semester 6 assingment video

Hi everyone, my name is Naresh Sharma and I am a student of animation course. Today I am going to present my semester 6 project which I create using Autodesk Maya. In the project I work in 3D where I am doing the texturing, lighting and rendering. Through this my project I learned how to create realistic 3D assets and improve my workflow in Autodesk Maya.
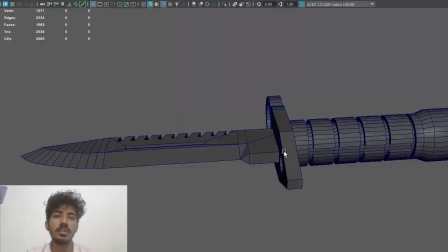Now I will to show you complete project and explain a 3D tactical knife model created in Autodesk Maya.
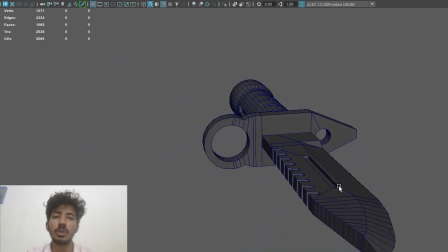First I started the basic polygon modeling to create the overall shape of the knife.
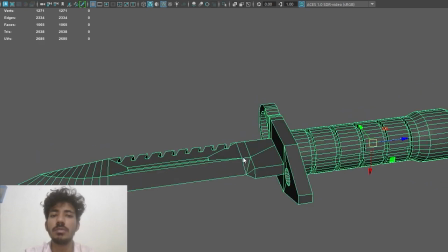I model different parts of separately such a the blade handle and the guard
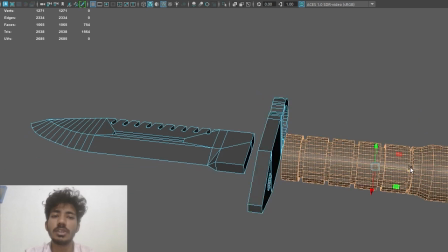and refine the structure to achieve this realistic look. After the completing the modeling process, I worked on the texturing the materials.
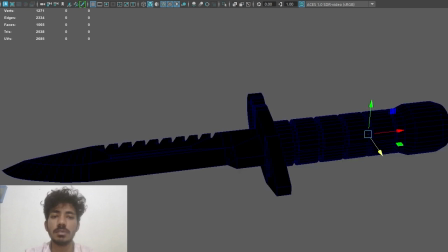I used to metallic texture and dark surface material to give this nice realistic metal.
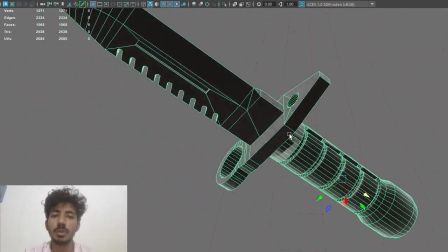I also get the grip detailing on the handle to improve the overall design and realism.
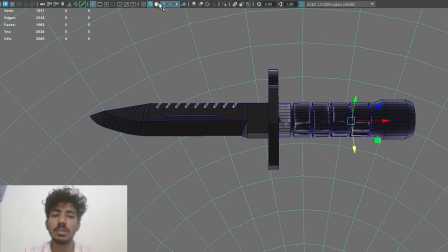Next step, I set up the lighting of the scenes, different lights
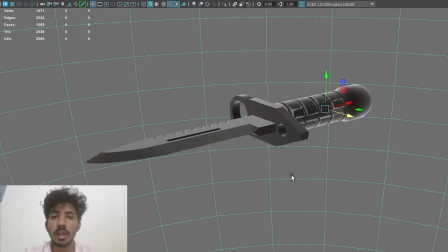positions and shadow where I adjust the another 3D project I create in Autodesk Maya.
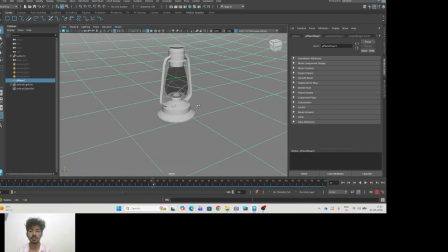I designed the model to Laltain. First I started the basic polygon modeling technical to create overall structure of the Laltain.
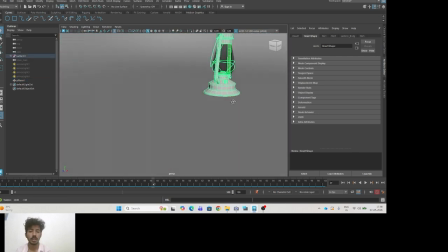Different part of the such a base handle and frames and parts and glass selection to wear model
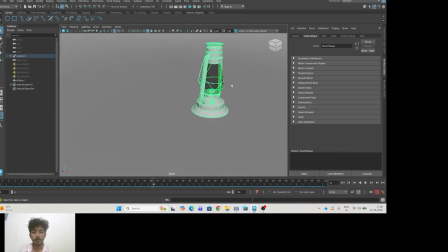separately and then combine together to create a final shape.
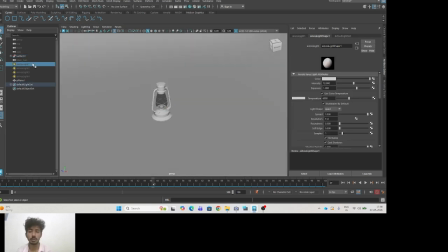After completing the modeling process, I work on lighting setup. Let me show you lighting setup and then create a more realistic preparation.
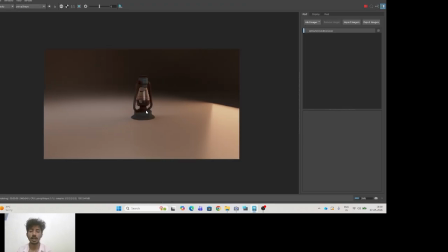Render the scene to create the final output preparation through this project.
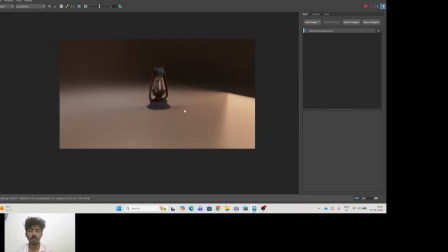I improve my practical skills in 3D modeling, lighting setup and rendering and the scenes preparation using the Autodesk.
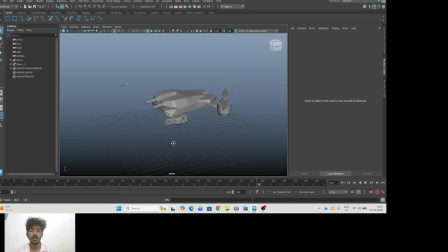This futuristic drone concept that I currently creating in Autodesk Maya, right? Model is still in the work progress stage and I is not fully complete yet. First I create the basic blocking using the simple shape,
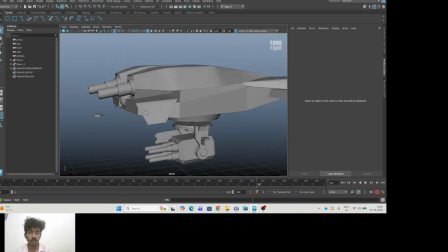two cubes and the cylinder to build up the overall structure of the vehicle. After that I use the tools like extrude and the scale, refine shape and giving the futuristic head to surface design. On the front side
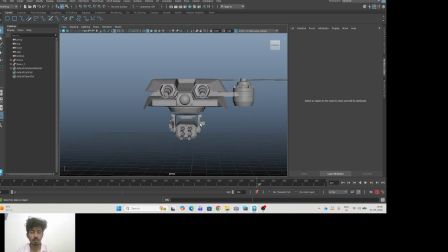I add a weapon like detailings and armor shape that makes the model look like more compact vehicle. I also create a panel cut surface detailing on the top side areas to the add more depth and realism.
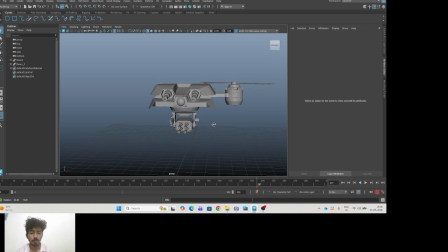For the real propellant section, I use the cylinder modeling to duplicate vehicles and the proper based on the models separately so they can later use to animation as well.
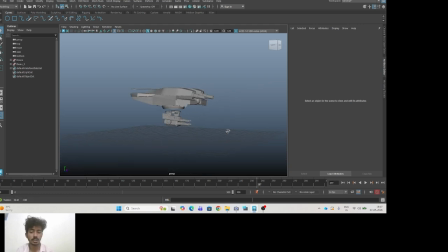In the modeling, I mainly use to polygon modeling technicals such as extrude, bevel, instead the edge loop, multi-cut tool and smooth proving. Currently this modeling is the halfway complete.
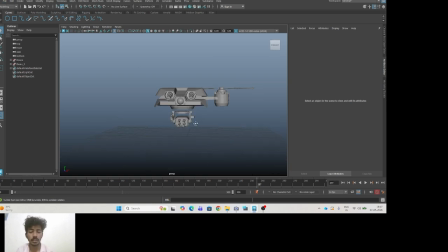This next step I will continue the adding the more detailing material texture and the setup and lighting rendering or the final output. Thank you everyone. So that's all my side.